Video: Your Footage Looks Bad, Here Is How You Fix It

Your footage looks trash, but most of the time it's not even your fault. My name is Marco Bagnoli and today we look at this MasterCard commercial, and after watching this video you should be able to shoot something like this.
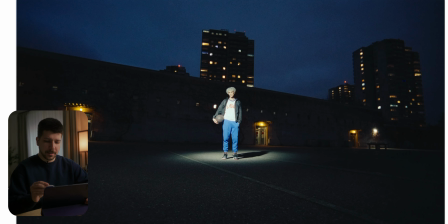[0:09]
So look at this cool shot. And there's a reason why this shot looks cool. We have this really nice spotlight effect, these moody colors, spotlights, warm lights in the background, this deep blue sky. So when a lot of people try to recreate this shot, they think, okay,
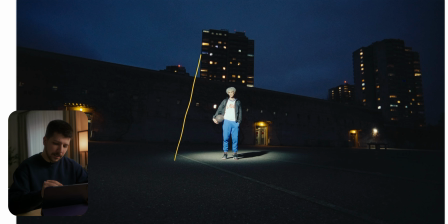[0:29]
I want to shoot at night and I need this top light and I will be done. But you aren't. The reason commercials mostly at night look good is because it is not light. It's 99% of the time blue hour.
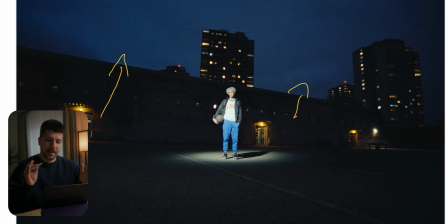[0:45]
Blue hour is a small time frame at the day where you get this deep blue colors in the sky. Cameras like light, cameras like color. What cameras don't like is deep blacks,
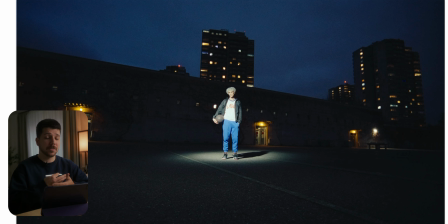[0:59]
and at the night we have really deep blacks with no information, nothing our eyes can see or feel. This is the reason most of your night shots look bad. I can show it to you really quick.
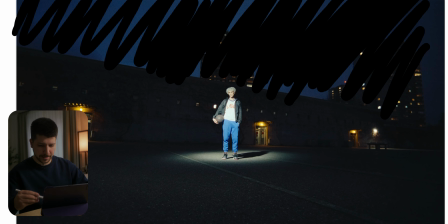[1:12]
Just imagine this guy wasn't there. So we break it out a little bit, and as you can see, the shot now becomes less cool because we don't have this color contrast anymore.
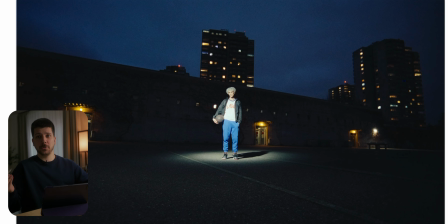[1:25]
So what's the problem, you probably think? Yeah, then I shoot at blue hour most of the time. Commercial have most of the time the budget to calculate, okay, we have 3 nights and we shoot every night exactly with our actors at this time of the day. But for most of us normal people,
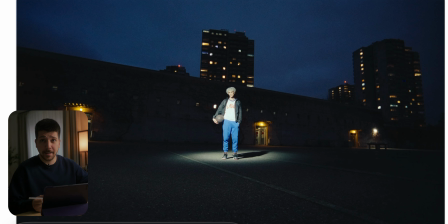[1:43]
this is not an option because you don't have the budget to pay the actors most of the time for such a huge amount of time. So you have to gamble.
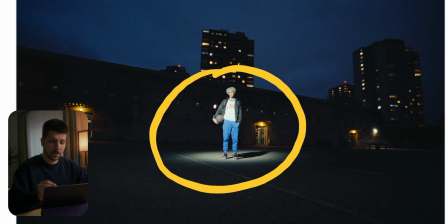[1:54]
When I have a small budget and want to create a cool shot like that, I will be realistic and I will say,
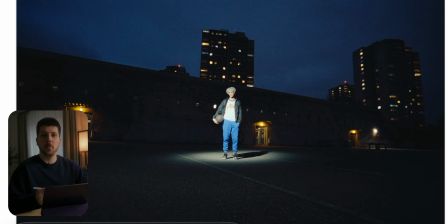[2:01]
okay, we do 1 or 2 or 1 scenery because everything else is impossible. Then probably we will also take a handheld or gimbal and just shoot really fast, because this is not the shots you will do with a complex camera movement scene.
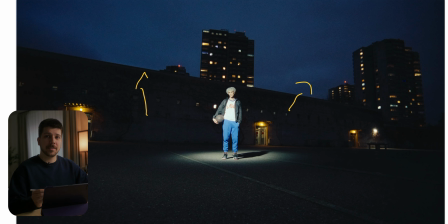[2:18]
But that the sky is blue is not the only good thing we have about blue hour. We still have a little bit of ambience. As you can see, the grounds, the buildings, they have a little bit of something, some texture, some detail in them.
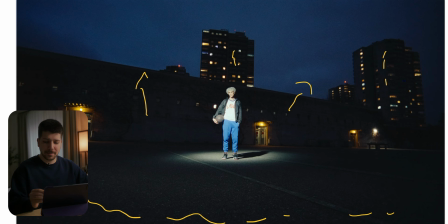[2:35]
When it's dark, there wouldn't be any details. What they also done pretty good here is how they framed him, because exactly behind him is this building. So as you can see, the shots works really good and vertical also. And this is a trend you will see in a lot of commercials.
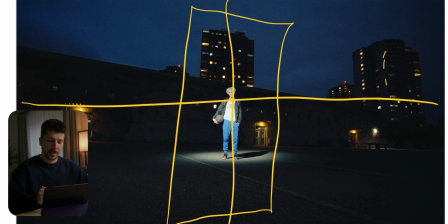[2:52]
Most of them are designed to make the most important thing always in the middle. You can see it becomes really repetitive, but you have to do it nowadays. But you lose a lot of creative framing options when you work like that.
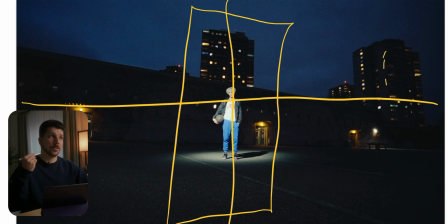[3:07]
But if you don't go with the trends, you will leave. So this word combination does word in English, but you probably understand what I told you.
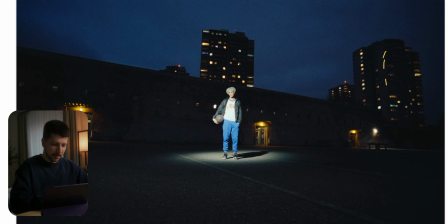[3:16]
And also, how did they put a spotlight on him? Because as you see, this is a real large and wide shot. To get a spotlight like this, you need a tripod that is 10-50 meters high.
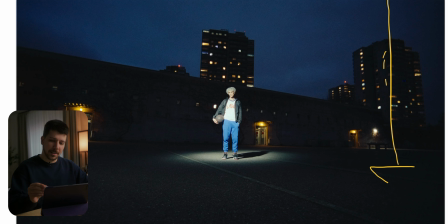[3:30]
And most of the time, you don't have such a big tripod. What they probably done here is they have a drone. They're actually drones with small lights that can create a light beam like this. What I wonder here, most of the time this looks like a shot where you have a little hazer in
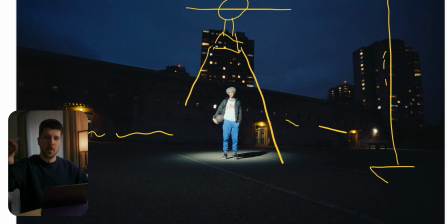[3:46]
the background and just given a wisp of haze so that we have another layer. But they didn't done it here. They just done a spotlight which didn't create the light shaft, but probably the look they were going for. But also working with haze is also time consuming. So they said, we don't do it.